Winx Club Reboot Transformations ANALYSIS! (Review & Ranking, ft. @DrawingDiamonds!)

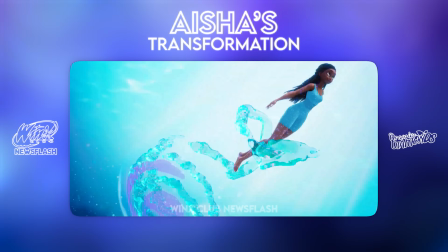I don't know why they cut AISHA's out of there so fast. The water effects here are interesting.
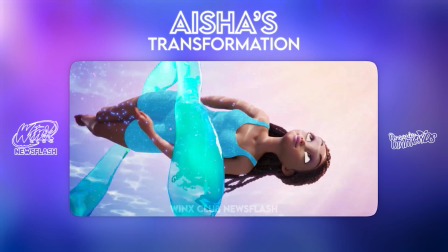I kind of wish they hadn't been blue so they wouldn't match too much with the outfit.
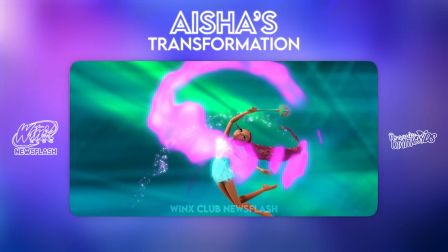If they'd gone with like the Mythics route, they could have made it all pink, which I know would probably look weird to some people, but it makes sense.
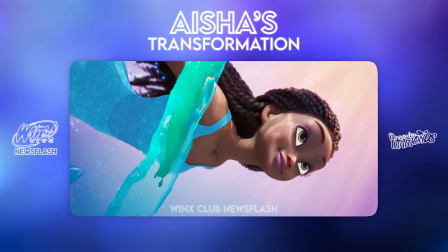It's interesting they want to like take the route with Aisha and make her like the real Fairy of Waves and not introduce Morphics into her sequences anymore,
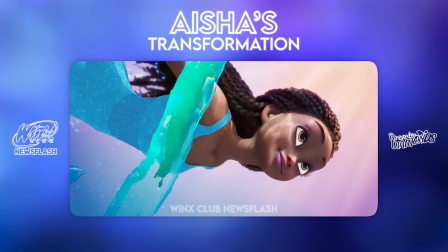because every other sequence beforehand had Morphics of some sort. And we get to the...
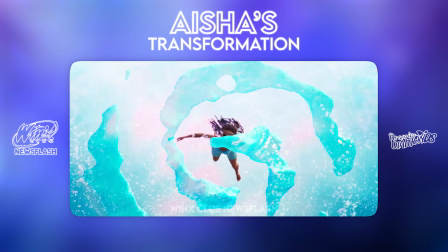This was the scene that we saw in the I'm teaser. sorry, am I crazy? But like, did she lose the belly part?
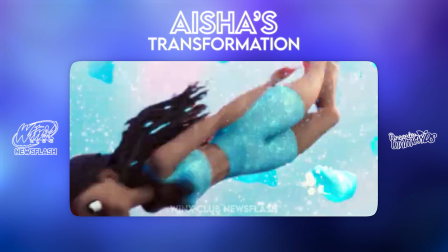You're not crazy. She did lose the belly part. Oh! So this is joining TECNA in the Fail Hall of Fame. Okay. We'll see if whoever's in charge of the censorship catches onto that in the series.
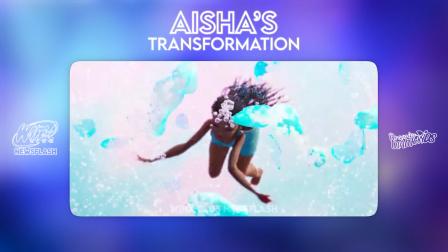But yeah, I love that she like breaks her elbows here trying to swim. What is that?
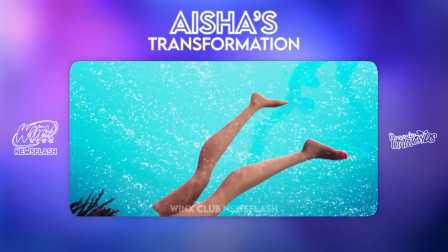Oh my god, her arms! This is actually her boot scene.
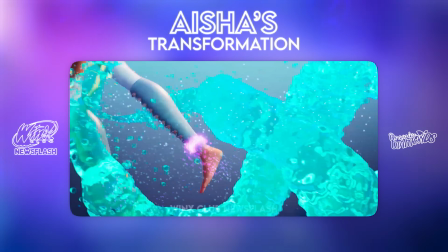I like how it happens. It's the background that's just a weird color, and it maybe matches her outfit too much.
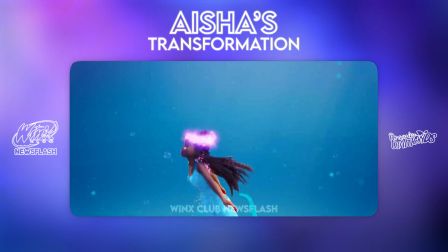And she gets her belly thing again, so what is going on? I don't know what happens here.
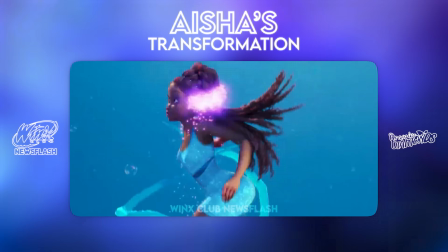There's like a glitch in her body. What are you talking? Oh. That dark line. Oh.
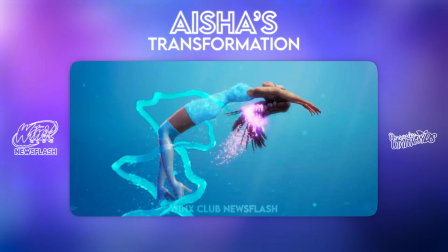That whole scene of the AI hair. Welcome back, AI hair. Hey, Aisha!
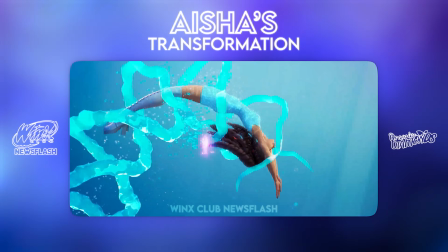Hey, Aisha. We love to see you again.
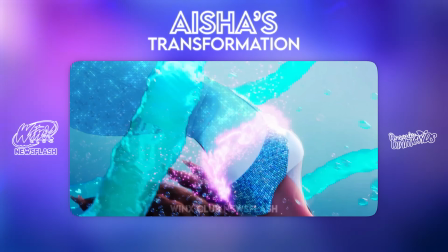So she's going from blue sparkles on her body with blue effects in front of her to a blue outfit. Oh, and the blue background. We can barely tell what's changing where. It's a cool scene though.
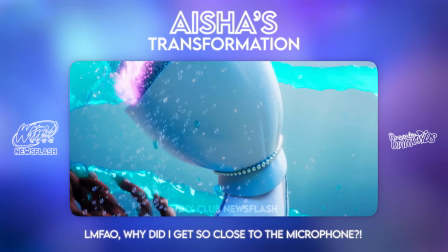There's a lot of stopping and starting in this transformation, which I appreciate that. yeah,
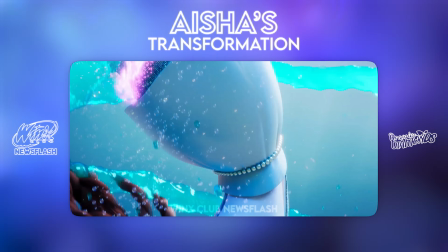it's a cool way to work with the dynamic of the water, because obviously you can have those slower movements when you're underwater.
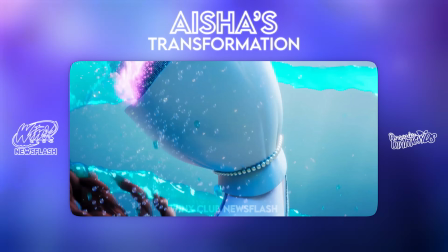So I think it works well here. I think caustics is the word.
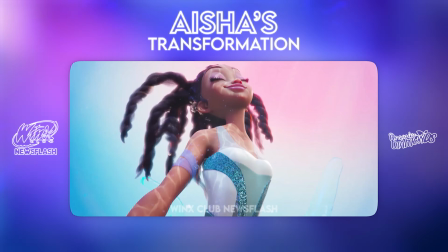We can see the caustics of the water reflecting on her skin, which is very cool because it means that she's getting closer to the surface.
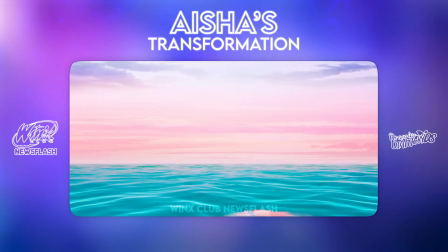So that makes sense. And then we have the best scene in the entire sequence, for me at least.
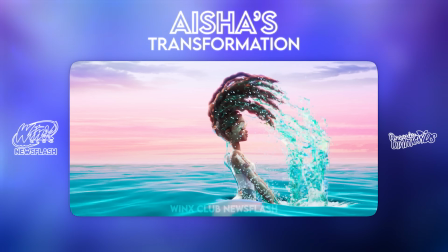We have her breaking through the water. Oh, you can tell they put all the effort into this one and it paid off. Wonderful.
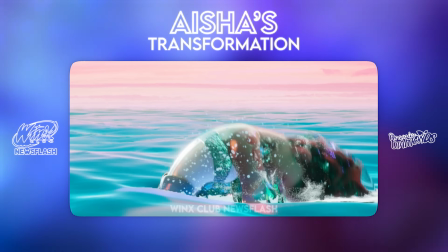This is wonderful. You can see the surface of the water being broken by her. That's so cool.
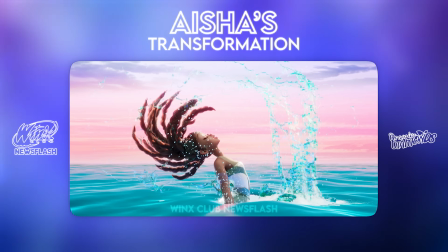It kind of looks a bit slimy, but whatever. And the slow motion of her hair flip lifting off the water.
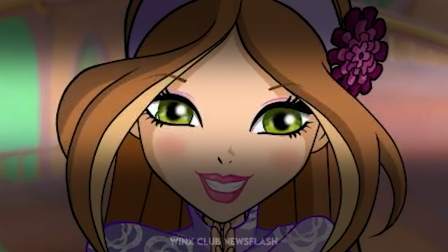It's wonderful. I mean, Wonderful. we all know the reference, right? Snow White.
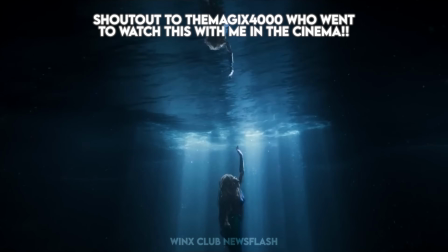We're gonna ignore that. It's clearly The Little Mermaid. What do you think of the reference? I think it's great.
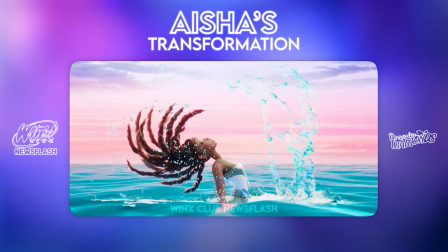It's my favorite scene of the sequence too, but I think there should have been maybe a little more lighting, because if we compare it to like the live action, you can tell there's like a lens flare with the sun.
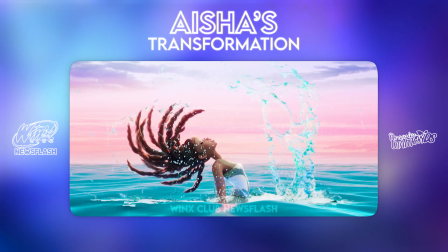Yeah, the lighting could have been more dramatic, like the reference. I assume they saw that one iconic scene in the live action trailer where Halle Bailey does the hair flip as well,
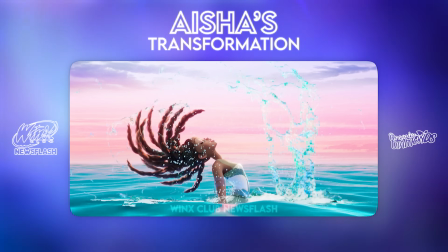and they said that is Aisha's transformation, and I think it absolutely worked.
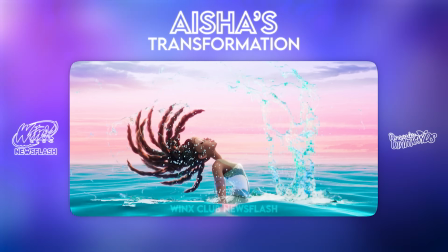The water looks its best in this scene. It's so cool.
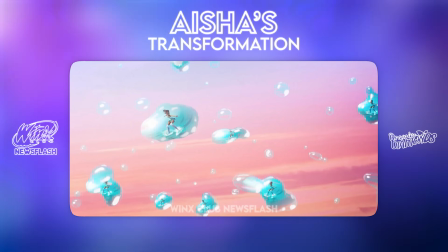This confused me the first time I watched it, and then I realized it's focusing on the droplets that have come from Aisha's hair.
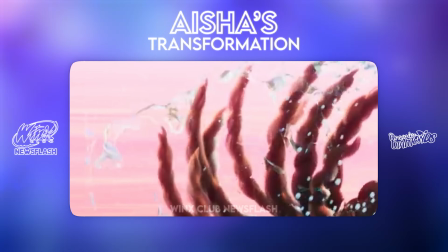Oh, I never thought about that. See, you didn't notice it either, right?
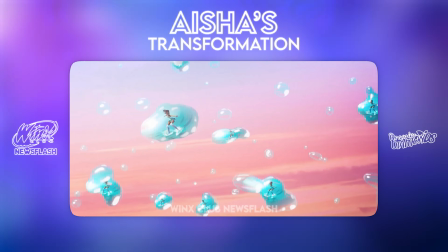The scene kind of like adds nothing to the actual thing. Whenever I see stuff like this, I think of the Cinderella bubble scene.
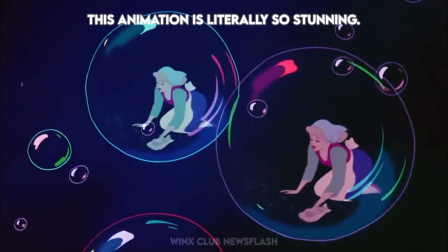Sing, sweet nightingale.
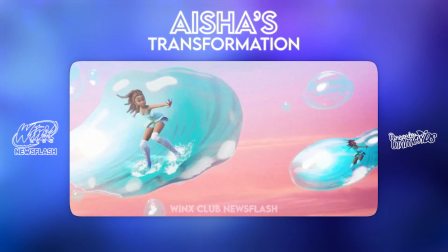And then it just transitions into what I think is the ugliest scene of all the transformations combined.
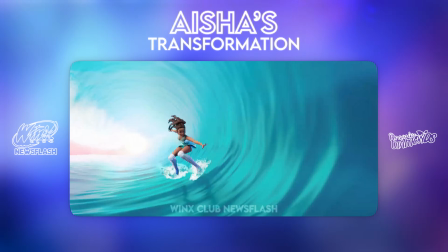Oh. I think this scene is really disappointing. When you watch it in full time, the animation is so bad.
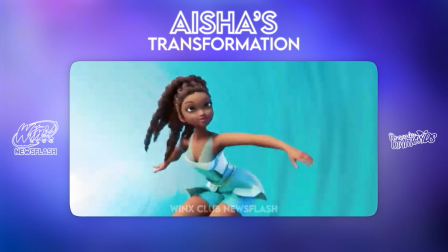Her hair doesn't really make any sense with the movements. Her foot's kind of going in and out of the water.
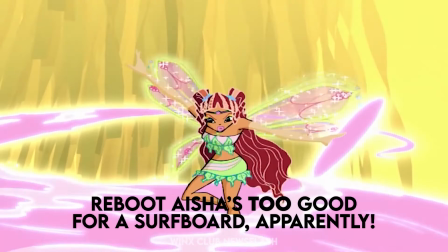Why is she not on a morphic surfboard? Surely that would make more sense. Her eyebrows are like fading.